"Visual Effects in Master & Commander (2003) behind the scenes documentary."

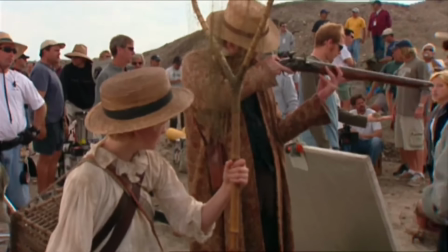23:59 Travelling out there was once in a lifetime for sure.
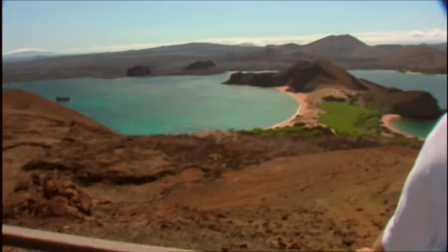24:03 Just seeing a place that hadn't been touched, and we had to definitely portray that with the matte paintings and background replacements.
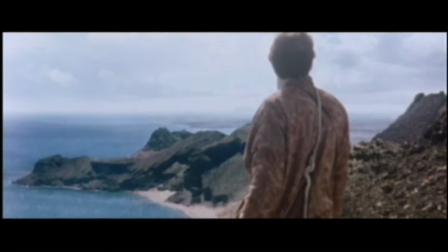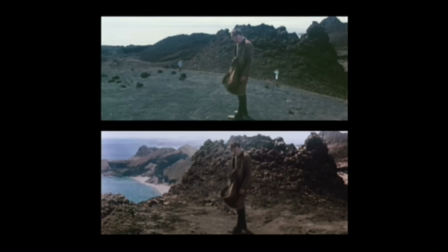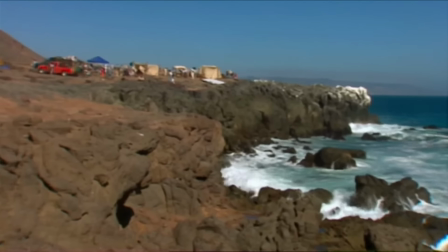24:21 Taking Mexico footage that was shot just past the Baja tank and making that look like the Galapagos, which doesn't look very much like the Galapagos after you've seen it with your eyes.
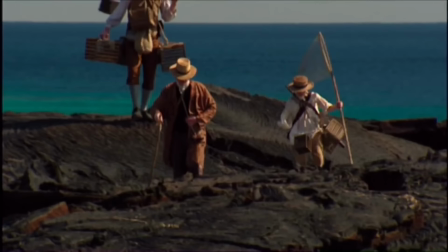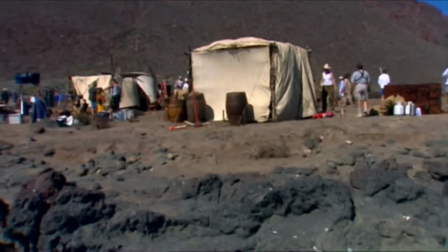24:40 The real challenge was to make the grey cliffs of Baja look like the Galapagos Islands, which have a unique shape.
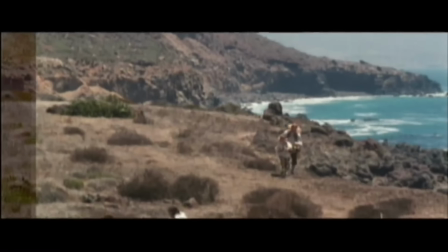24:49 Action!
We had to accentuate the color.
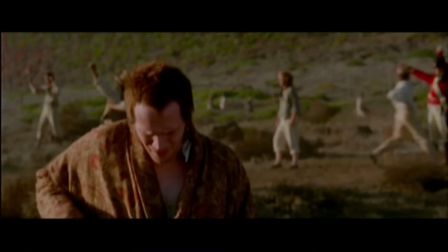24:58 A week? Mustn't we make haste for the mock cases?
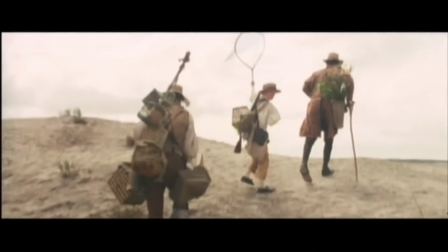25:03 I think we should be getting back.
And do sky replacements.
No boatswain's pipes out here, Mr. Blakely.
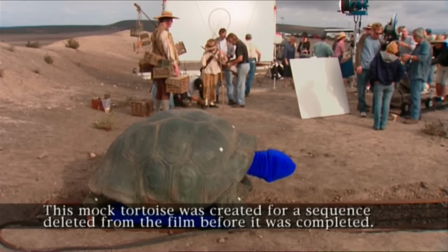25:11 So you've got to, in your own mind, imagine there will be this great sort of E.T. like head coming out. You know, It's about 25 matte shots of turning Baja into the Galapagos, intermixed with actual shots of the Galapagos.
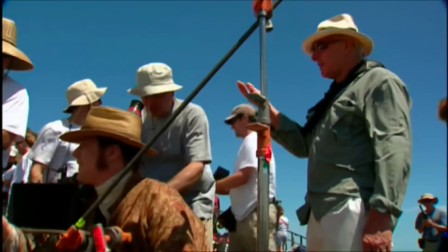25:26 It's a very small team of people to actually do that, but the small team of people work directly with Peter.
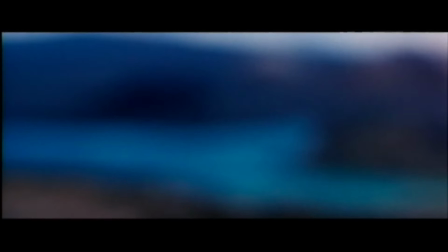25:33 So those shots, each one of them, is a sort of reflection of what Peter wanted to have in the film.
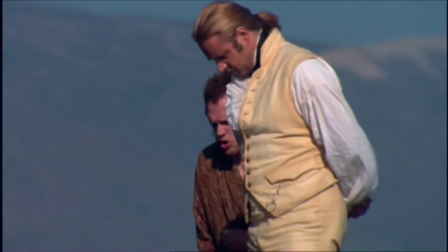25:41 A shrub, nonsense. I'll name a tortoise, giant tortoise, Testudo aubrai.
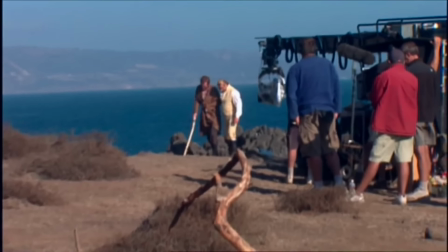25:49 Peter had the opportunity to get this stuff in camera and looking good, but then, you know, some things didn't work to his timings or whatever, so can we tweak this, can we move that,
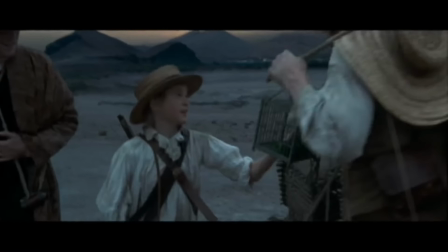25:58 can we throw a couple of animals in here?
Dean, you must carry him. Put those down, leave them, just put everything down.
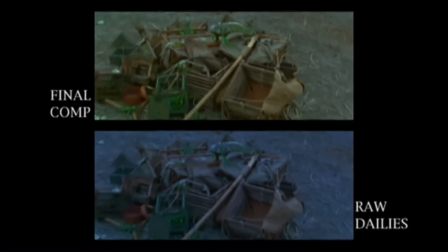26:04 Open the cages.
Adding in some of the wildlife that wasn't in shot, but as you'll see in the movie, a lot of the shots there, you couldn't get any better wildlife, real wildlife, unless you're shooting a documentary and you have the patience to sit there. But the animals in the Galapagos, they don't move. They're not scared of any humans.
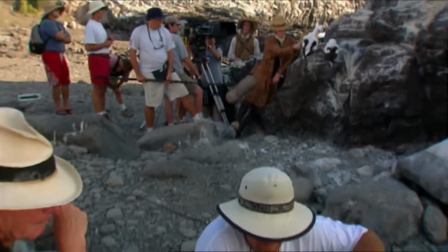26:26 They don't know the threat of humans. So, you know, it was almost like they were art directed in the shot.
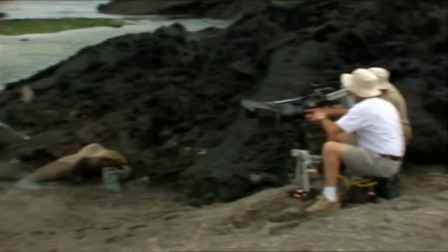26:30 You've got crabs there, you've got iguanas there, you've got sea lions in the foreground, birds in the background, and that was an amazing thing.
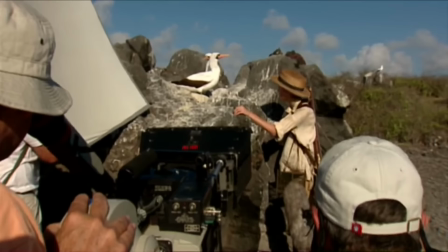26:37 So we could only add to that. We did a lot of cloning that needed to be added into our Mexico shots because we didn't have the wildlife abundance that the Galapagos obviously had.
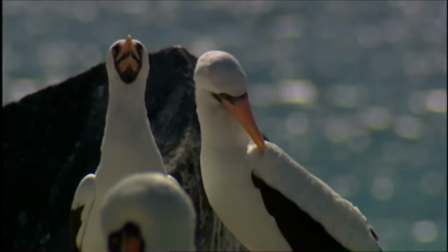26:49 So we had some CG characters, we had some elements that we'd shot in the Galapagos and extracted those off those backgrounds,
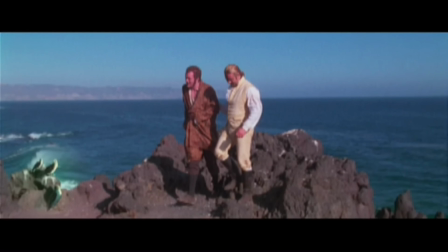26:56 adding them into our plates, match moving them and tracking them into the footage that we had,
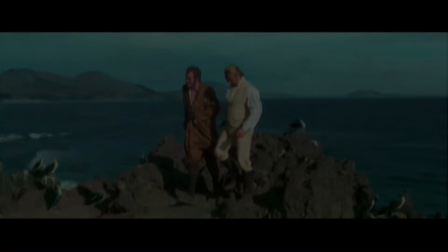27:02 and then obviously colour correcting and make them look like they should be in there.
Jack, I fear you may have burdened me with the debt I can never fully repay.
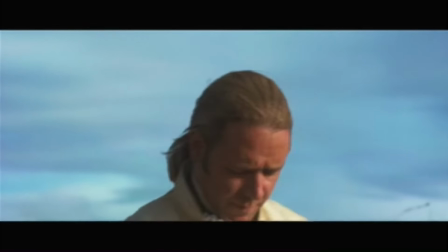27:10 Tosh, name a shrub after me. Something prickly and hard to eradicate.
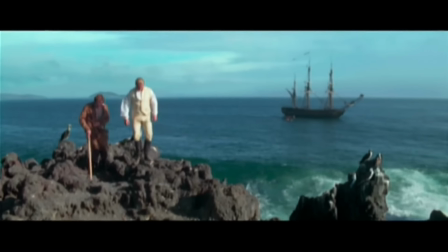27:15 A shrub? Nonsense, I'll name a great tortoise after you.
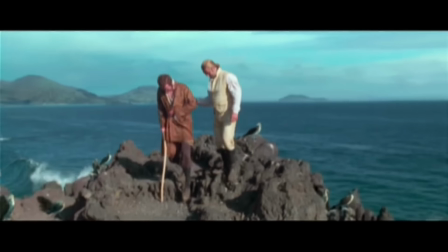27:20 And those are just elements that basically will give you a sense, again, just keeping it natural, keeping it real and not, and really just adding things in that you later on couldn't.
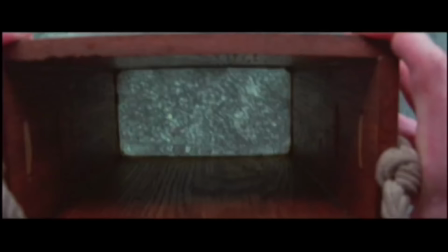27:31 Now, there were a few cases where that wasn't possible, and so that's where CG creatures were used very minutely. It's not something that Peter readily went to. He said, if you have something real, an element of a bird flying, this or that, and you may need to add something to it, let's start there rather than going all CG and going through that process.